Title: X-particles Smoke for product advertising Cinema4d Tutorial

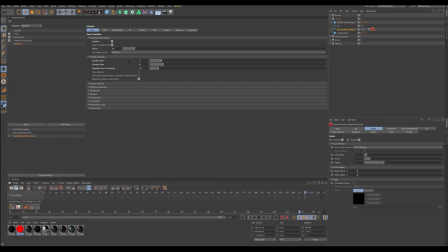34:30 so this amount of path is okay what is very interesting important is this parameters volume is for the lighting
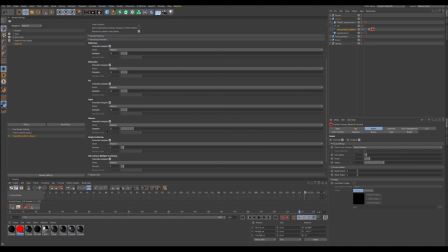34:49 environment so need to be a big amount of sample and NGI I say free reflection I increase a little bit the value so
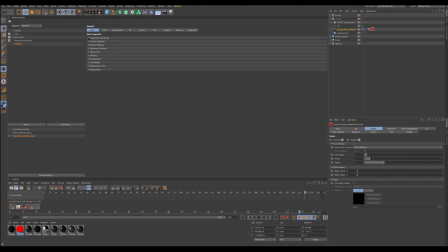35:08 quite standard render yeah yeah and yeah can
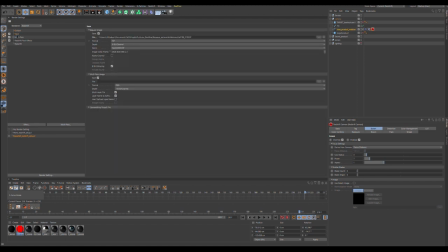35:21 export in norm standard size yeah
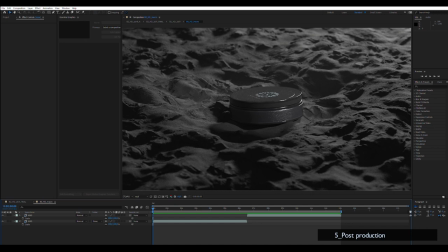35:29 with of course all your frame finally let's talk about post-production so
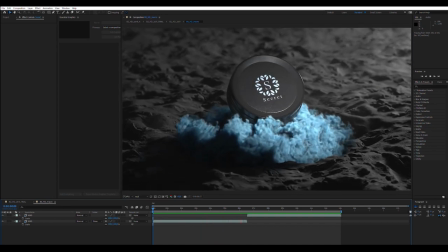35:37 here is my rush imported from cinema 4g so you see we have this idea of of
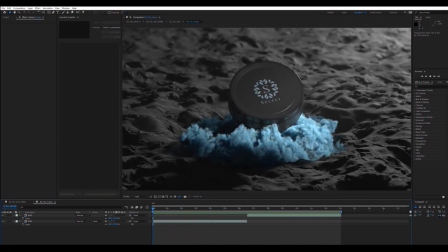35:49 fast at the start and slow at the end for motion but we need to more pronounce this this effect
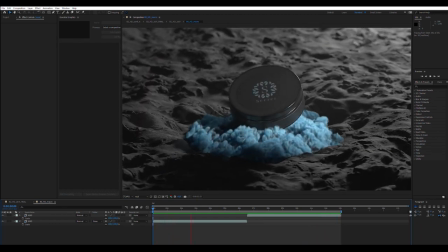36:01 so what you need to do is to import your vanilla rush on the new composition and duplicate it so you have you can play with with time and
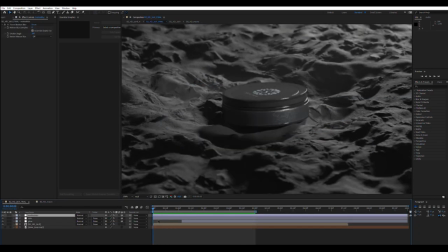36:22 now you drag your composition in the new composition and
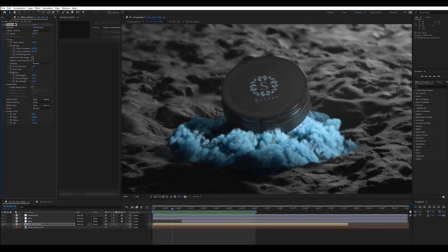36:27 play with time warp so in time warp I chose at the start 200% so it will be go two times faster
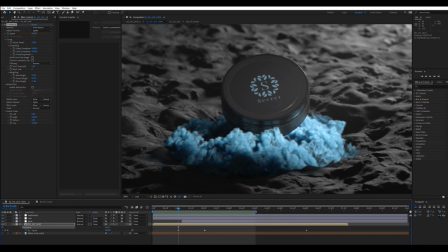36:40 than the original composition asset then I go to 100 it
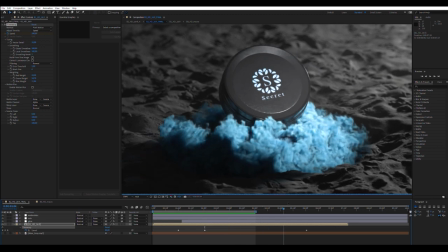36:49 will be at a normal speed and about here I said
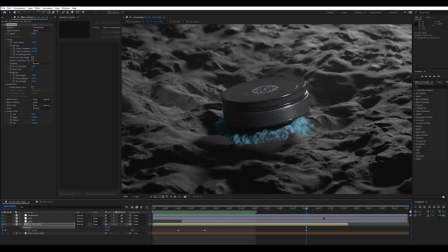36:57 60 so it will be a motion slow motion feeling
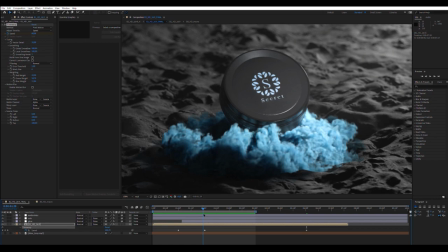37:05 so very fast normal speed and slow motion
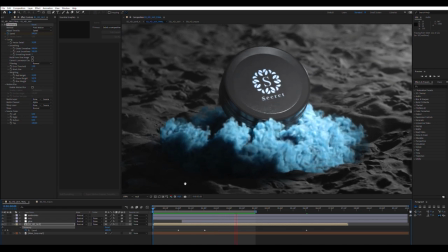37:17 now we have much dynamic results also I had some glow with the mask see I make a mask yeah I create a mask just around this one
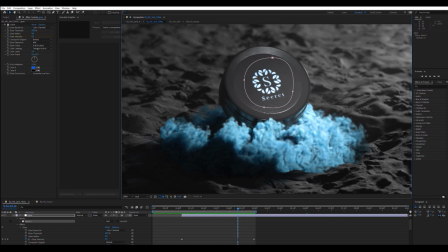37:36 with a glow that I animate so you see without glow we have this and with glow we have this
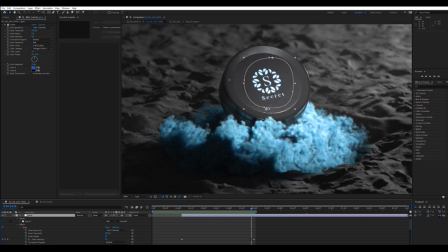37:51 so yeah I animated Mike
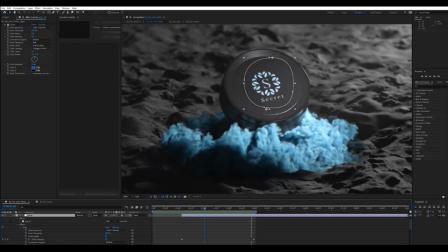38:00 evolutive render like it's magic magic box and